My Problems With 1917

There's a scene in Sam Mendes' 1917,
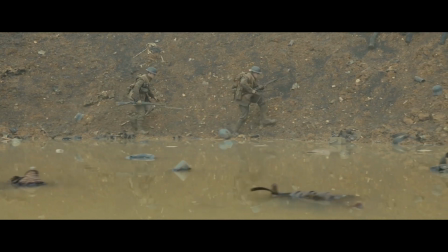a movie about two soldiers going from A to B to deliver a message that could save thousands of lives, where a character dies.
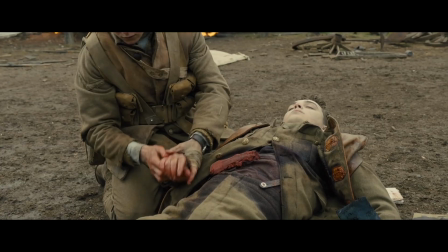And it's sad. In another movie they would have cut away.
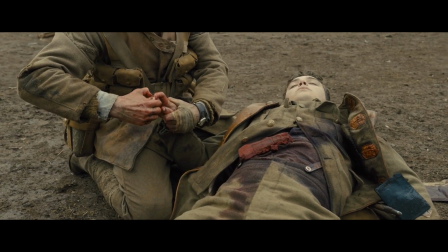But this movie's promise of the one shot forces us to watch the aftermath of a moment like this.
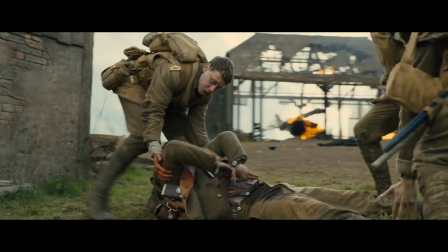He now has to carry him out of the field. His friend, his companion, is now a corpse to be dealt with.
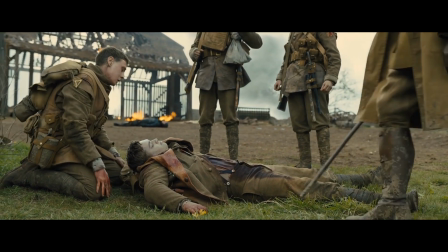Moments like this make 1917 work for me, but then the camera follows our protagonist and...
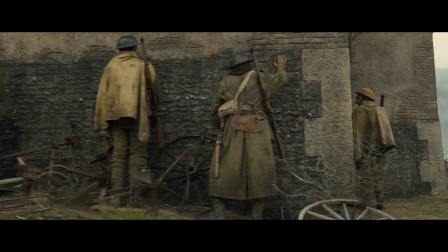What the fuck? Wait, where did it come from? Where these being-ass soldiers came from?
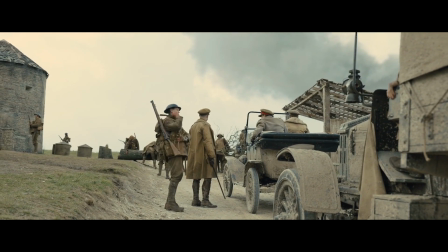What, there's trucks? A car and some trucks? So at this point of the movie, I'm in the theater justifying this like,
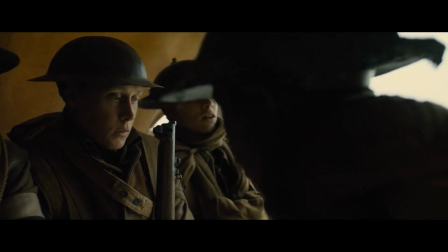maybe our protagonist was in shock from the death of his friend and all of these sounds were blocked.
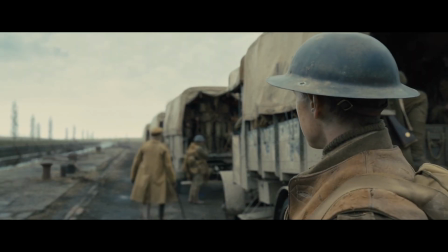Who knows? Later in the movie, however, our guy here exits the army truck and begins crossing that bridge, and again,
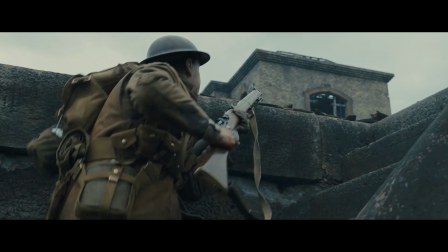we never hear the trucks leaving, which means they are right there watching this poor asshole get shot in a 1v1 match.
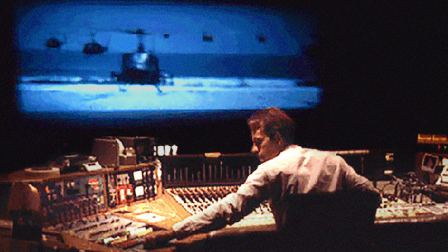In post-production, there's a sound design phase, where you can pretty much show up as a director with no sound to your movie.
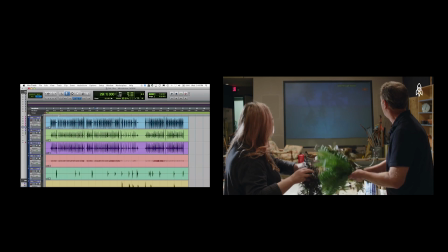And with enough time and effort, you can leave that studio with a movie that works, and even fool people into believing it was all recorded on set.
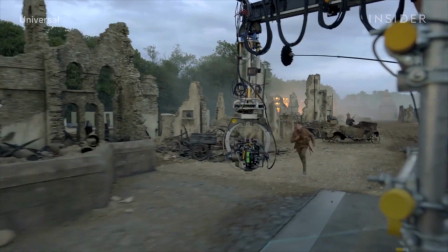At some point in the post-production process,
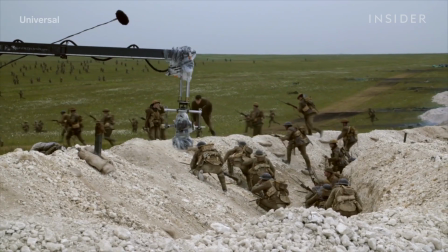Sam Mendes and his sound designer decided to not produce any of the sounds happening outside of the frame, which is weird.
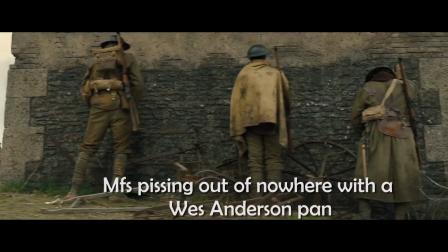If anything, it adds unwanted elements to the project.
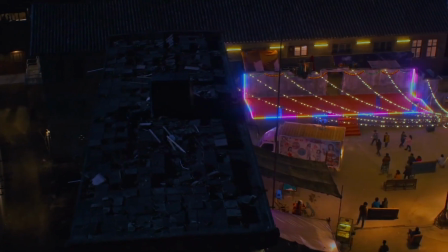Movies like Birdman, Enter the Void, A Long Journey into the Night, shit, Russian Ark,
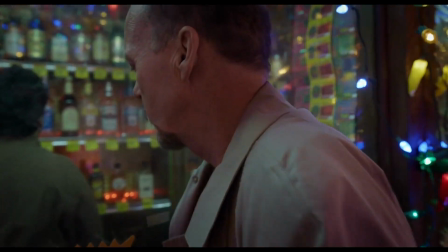all of these movies at some point explore the themes of dreams, and what a better resource to use than the single shot.
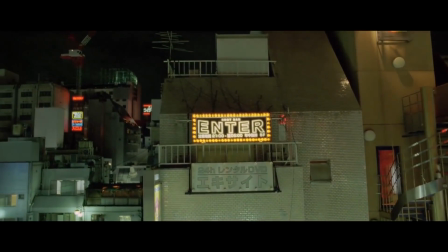If you use it for long enough, it should bring dreamlike elements to your movie.
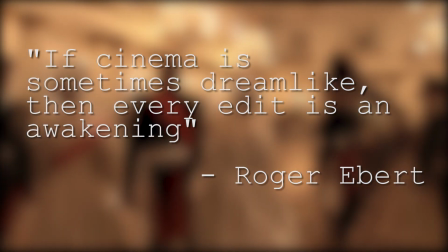Roger Ebert said that if cinema is sometimes dreamlike, then every edit is an awakening.
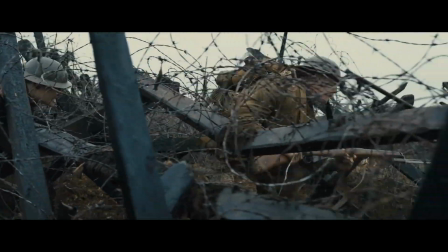1917, however, never hints or aspires to be anything other than a straightforward story about two soldiers crossing into enemy territory.
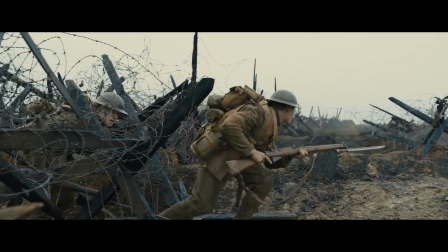I'm not saying it should be more than what it is. What I'm saying is some of the decisions behind the camera should enhance the story.
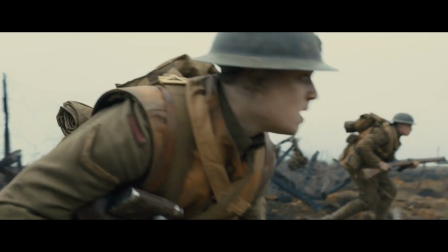You shouldn't do a movie all in a single take if it doesn't serve any purpose to the story other than being able to say,
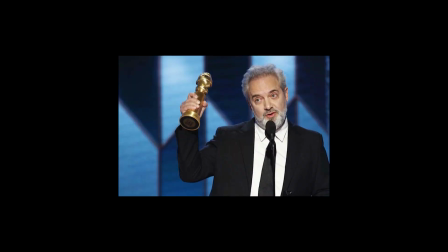yeah, we did that, or yeah, give me that fucking Oscar.
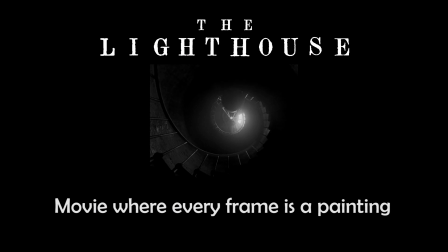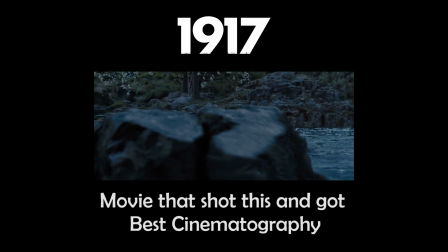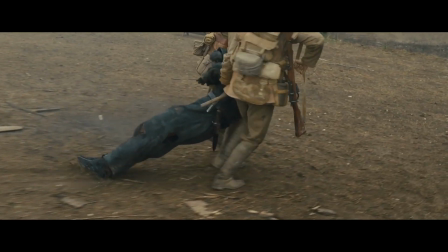Can we go back to the scene of the German?
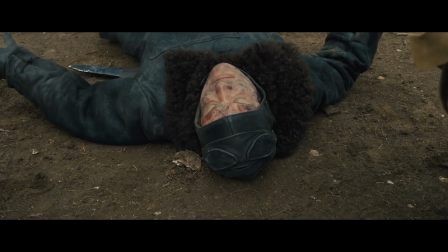Wouldn't this scene work 10 times better if the movie cut to the German's worried gaze as he realizes he's being helped by two English soldiers?
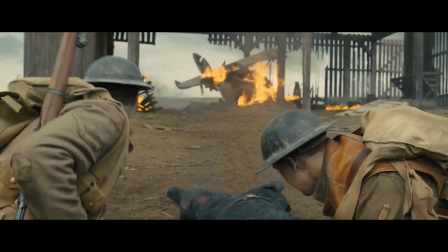Or cut to him slowly reaching for a hidden knife? Instead, the movie pretty much kills him off camera.
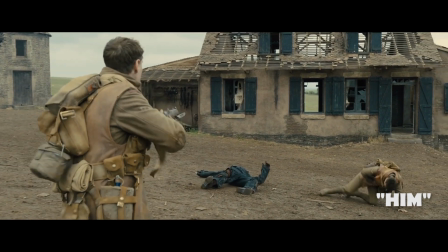I mention this because the movie at one point cuts to black, breaking the single take experience. If you're gonna end up cutting, why take the one-shot route in the first place?
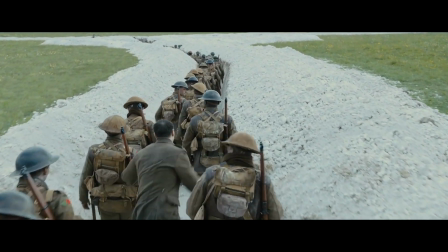Why not just shoot a couple of good long takes like the ones in the trenches and the trailer one, and then edit the rest like a normal movie?
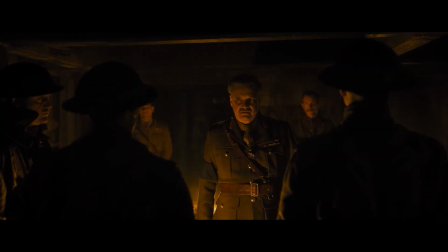Also, our protagonist going from sleeping next to a tree to getting a suicide mission to surviving a mine explosion,
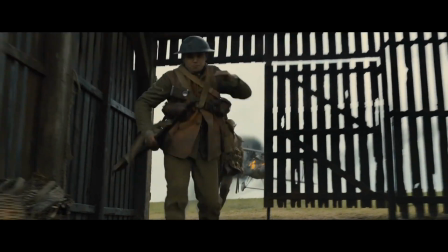rubble, a plane crash, it felt like World War I written by Michael Bay. And Sam Mendes writing the good parts, of course, like Robb Stark's surprise cameo.
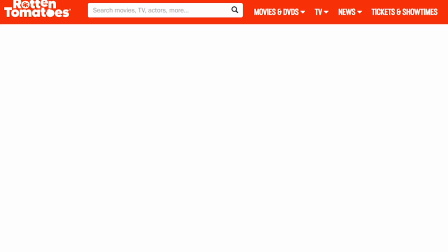Also, take everything I said with a grain of salt. White Chicks is a masterpiece in my head.
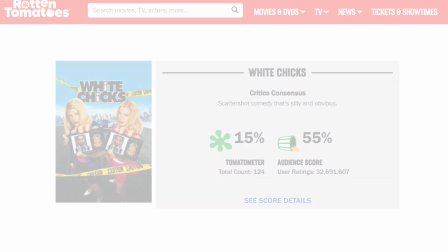I don't give a f. I don't give a f.